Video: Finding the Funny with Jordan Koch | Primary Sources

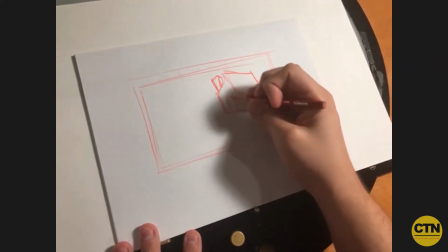1691s
here's the thing I I hate every first drawing that I do I hate everything about what
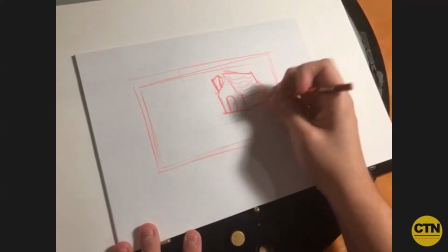1696s
I'm doing I don't like it it doesn't it doesn't work you know it's
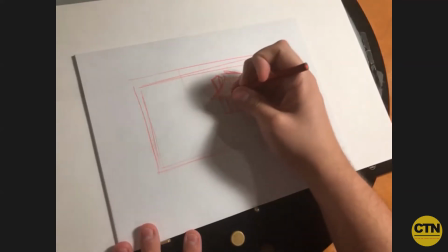1701s
imagine what somebody better than I you know could be doing
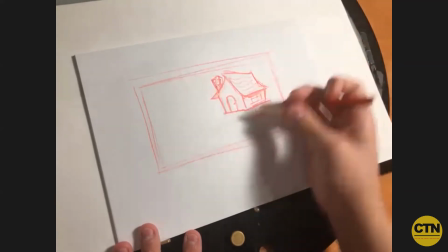1706s
with this right now but that doesn't matter because I'm not this isn't
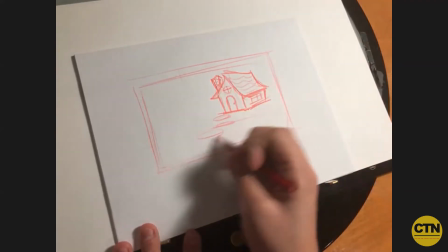1711s
the final version this is only for me to get something you know maybe adding like some walkway stones creates
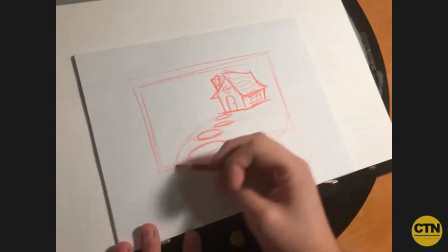1720s
the illusion of maybe a path and I'm just drawing as I'm thinking you know like
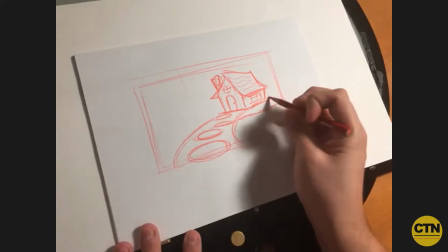1726s
maybe for some reason this is you know this house is situated on like a little more of like
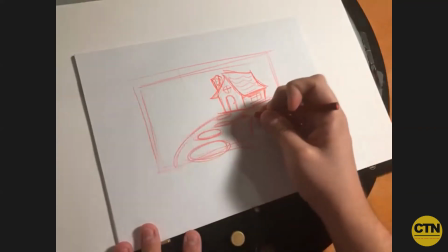1733s
a raised thing which adds to the intensity
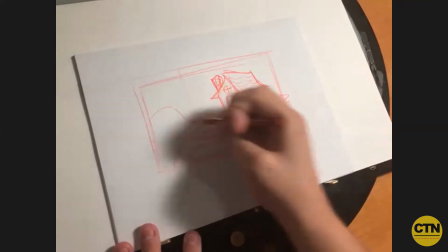1738s
of her walking up towards this thing so
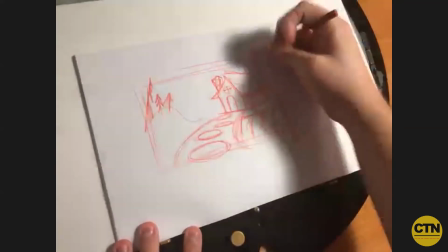1746s
heightening emotion depends on like how much of the clearing she's coming through you put some stuff in the foreground there
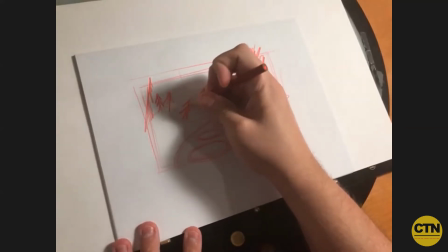1754s
you know again it depends on like what the style of the show
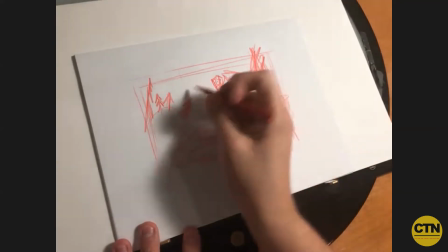1759s
is you know things you
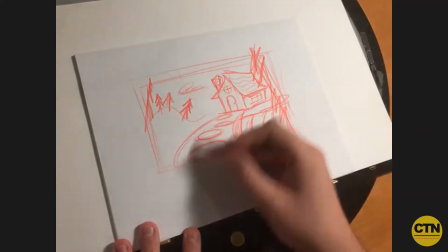1764s
know I mean subtly this cloud is pointing us toward the house this is pointing us up toward the house you
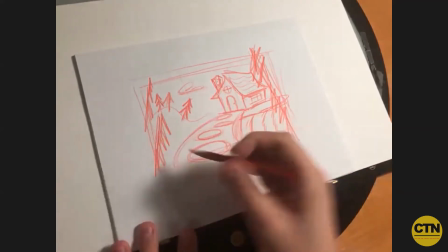1773s
know all of this stuff is sort of
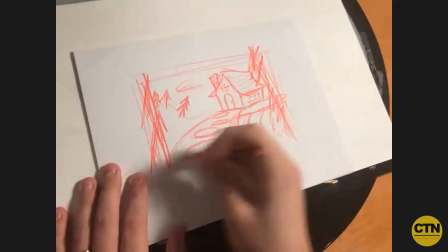1776s
converging our eye over to this area I may even cut in closer you know in Storyboard Pro which we often use you can just change
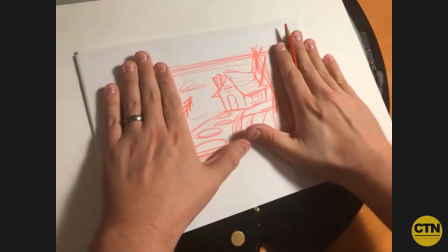1784s
the change the composition you know so maybe that is stronger but nonetheless I want
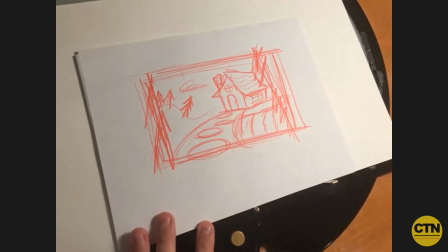1789s
to get this type of an idea across as to like you know I think by putting
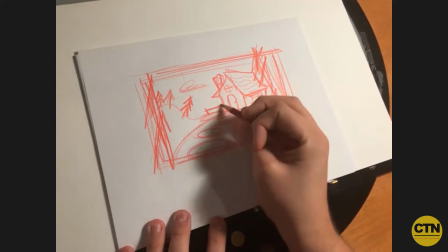1795s
a little you know putting a little bit of a giving
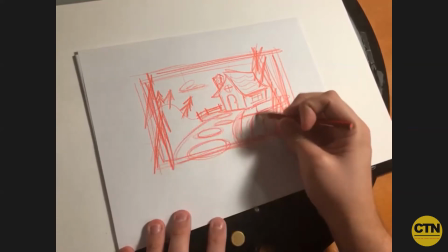1801s
us this kind of like an elevated house you know up a
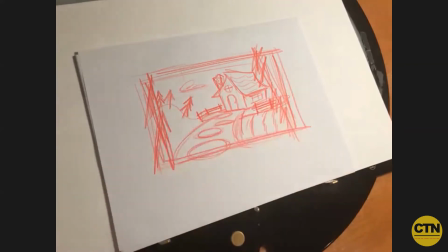1805s
little still in the woods but up a little creates one way in one way out as opposed to running you know through the back door or something you know it's like
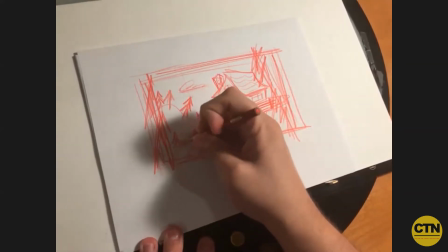1812s
you've created a sense of danger maybe some trees down here that if we're seeing the tops of you know evergreen trees down
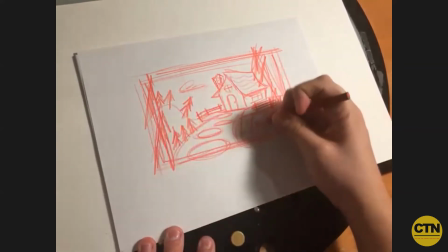1819s
here really helps illustrate the cavernous uh you
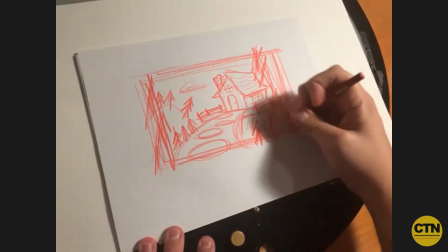1825s
know down below kind of a thing again this is super rough and i still don't like it but it at
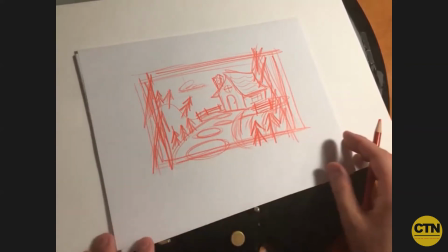1829s
least gives me something it at least gives me somewhere to go you know and the
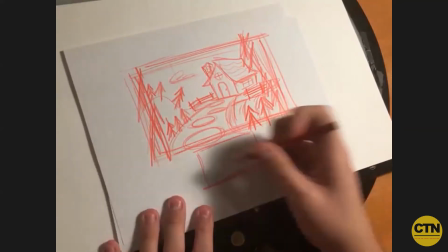1835s
shot maybe following this is you know maybe there's some
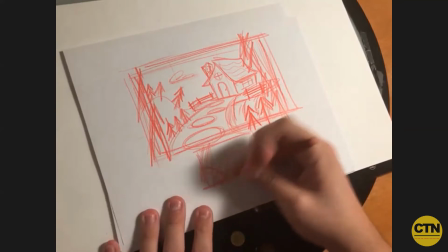1840s
you know brush and stuff like this
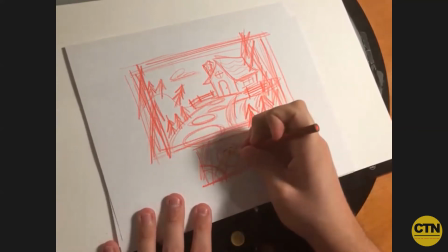1845s
you know, and maybe it's, maybe it's a little more riding over here,
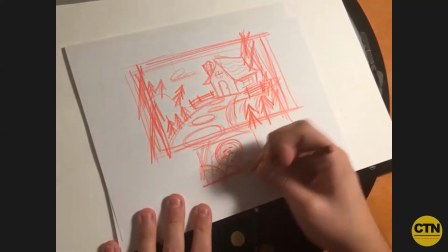1850s
you know, and there's maybe a little shadow on her, but maybe she's peeking, you know, in through, again, this is super,
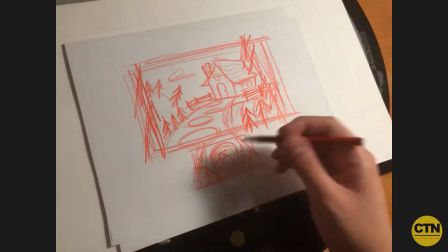1859s
super rough, but, you know, maybe something like that, where she's peeking out, you know, and she's in shadow a little bit, and, you know, you see that sort of worry,
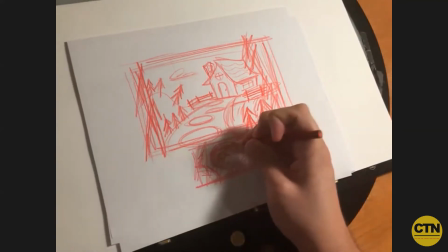1866s
uh you know that sort of uh trepidation as she
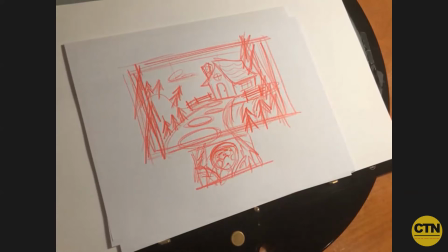1871s
she gets closer you know um but depending on what part of the story it is maybe instead of that she just joyfully bounds up those steps uh to get to the door because she doesn't know that something bad waits inside in which case depending on the lighting or depending on sort of what uh
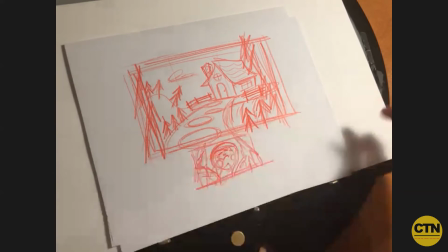1890s
you know what you do with that could make it uh could also
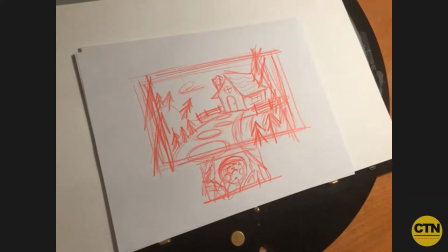1895s
work to serve that purpose you know you could also add you know if that's the case again depending on what it is
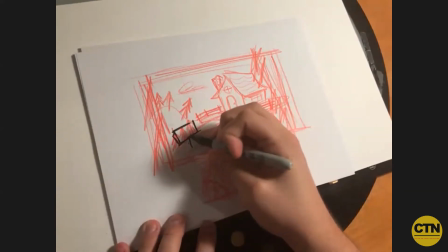1902s
you know you could also add uh maybe the wolf has placed uh like
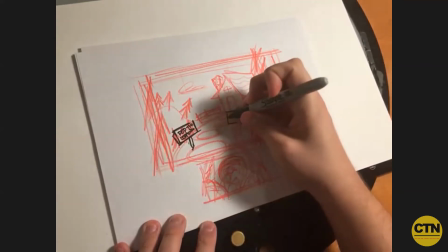1909s
this way or something like that um you know like almost there great chuck jones you know and
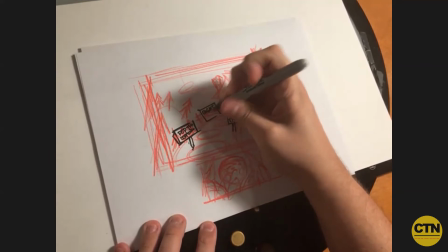1917s
it's like right here and then like a giant sign
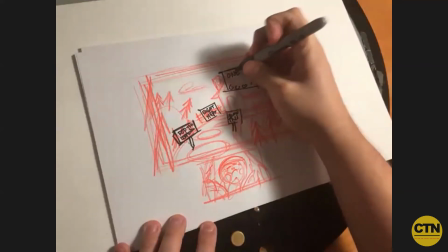1923s
with like lights like one you know
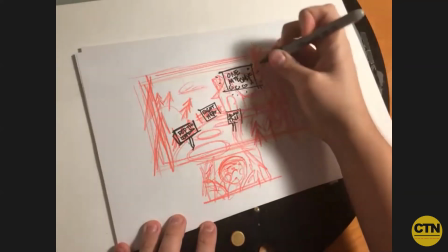1930s
and this thing is like flashing and glowing like that and all of a sudden like you just turn this into like a
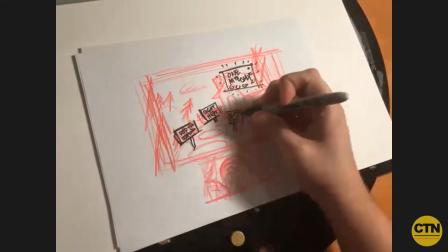1936s
you know like a Vegas you know type thing you know these arrows pointing the
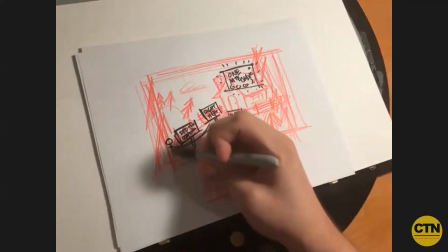1941s
way you know kind of a thing maybe you add in like those like velvet ropes you know and it's like man like the royal treatment
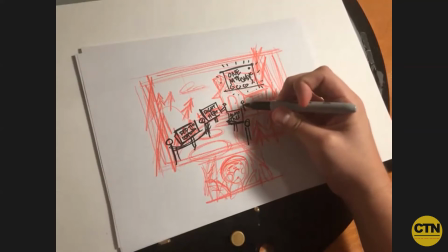1948s
is just set out for you know it's like it's just unfortunate that's going to end with a demise you know but it's like it depends on what what
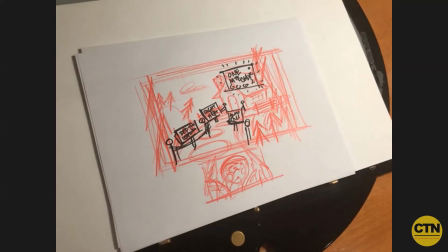1955s
element that that comes into play you know if this was a uh you know like a miyazaki film then i don't know if that would exactly be the way i would approach it but um personally my approach you know in my take on it you know maybe it involves something like that you
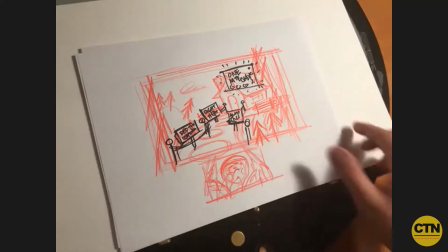1972s
know. So now I know you've got some examples of storyboard how boarding
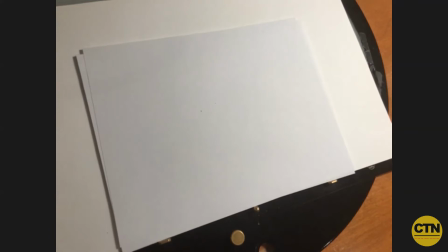1982s
and using those as almost a flip approach. Let's take a look at those. Oh sure well I found these
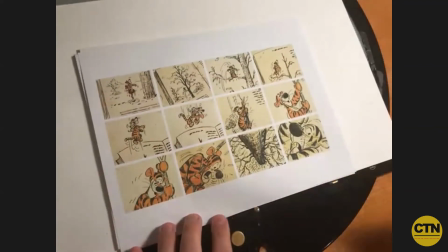1988s
I found these yesterday and I feel bad that I don't know the exact artist of them um but old you know storyboards of Taker you know and these boards are so alive you know they're so alive we take for granted now that you know boarding now is
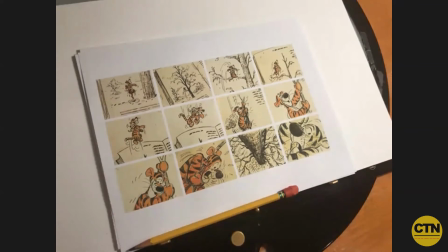2005s
done you know often digitally and you have you know as many panels as your heart can desire and things like that these are all born boarded on paper you know and you know they were pinned up on boards one at a time and so you know you can feel the
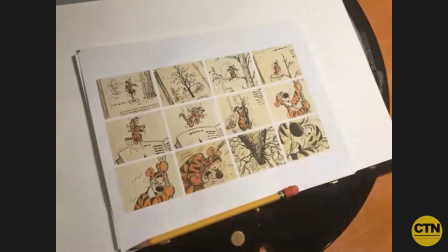2025s
you know these read left to right top to bottom you can feel the energy in these You know,
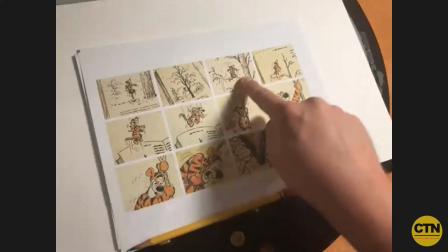2030s
you we don't need, you know, maybe now if I were to board this happening, you would take a couple of panels,
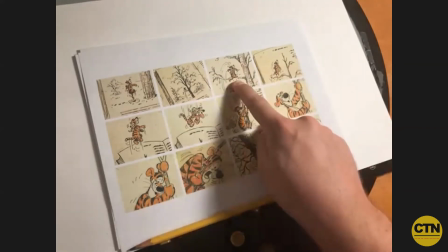2037s
have Tigger come and come in, then land, then jump, you know, and there's nothing wrong with that.
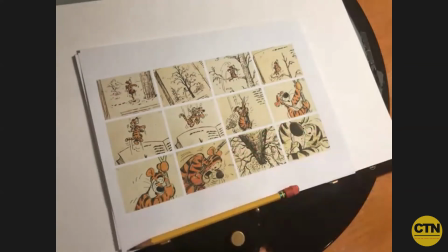2043s
It's just these didn't have these boards and this time period didn't have the luxury of that. And so each one of these panels had to completely convey the idea.
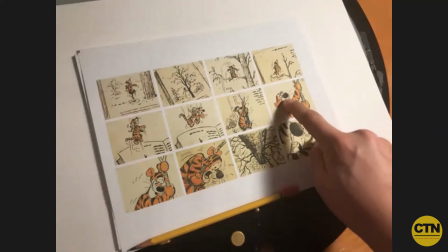2053s
You know, you couldn't afford not to know what Tigger was thinking. He looks up, he looks down, he's still smiling when he looks down, and then reacts,
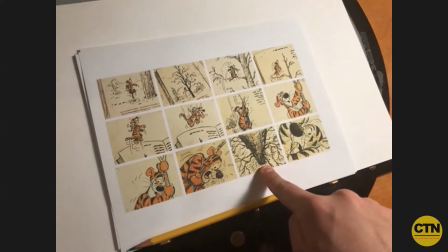2061s
and then we cut to what he's reacting to, you know, when we see all of these little, you know,
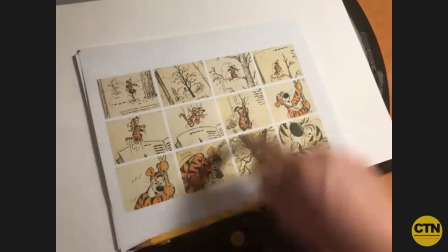2067s
tick marks and, you know, action lines and all this stuff, it just makes these,
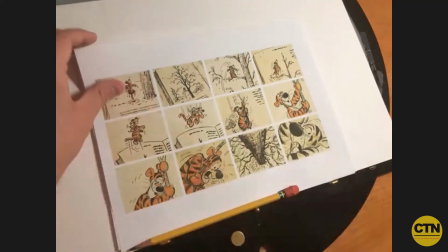2071s
it just makes these boards come so alive, and it's so wonderful to look at and study, because,
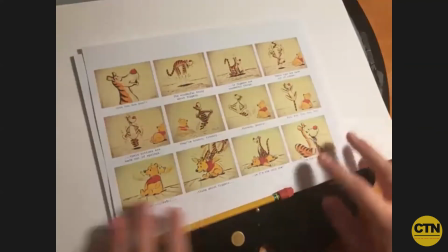2078s
you know,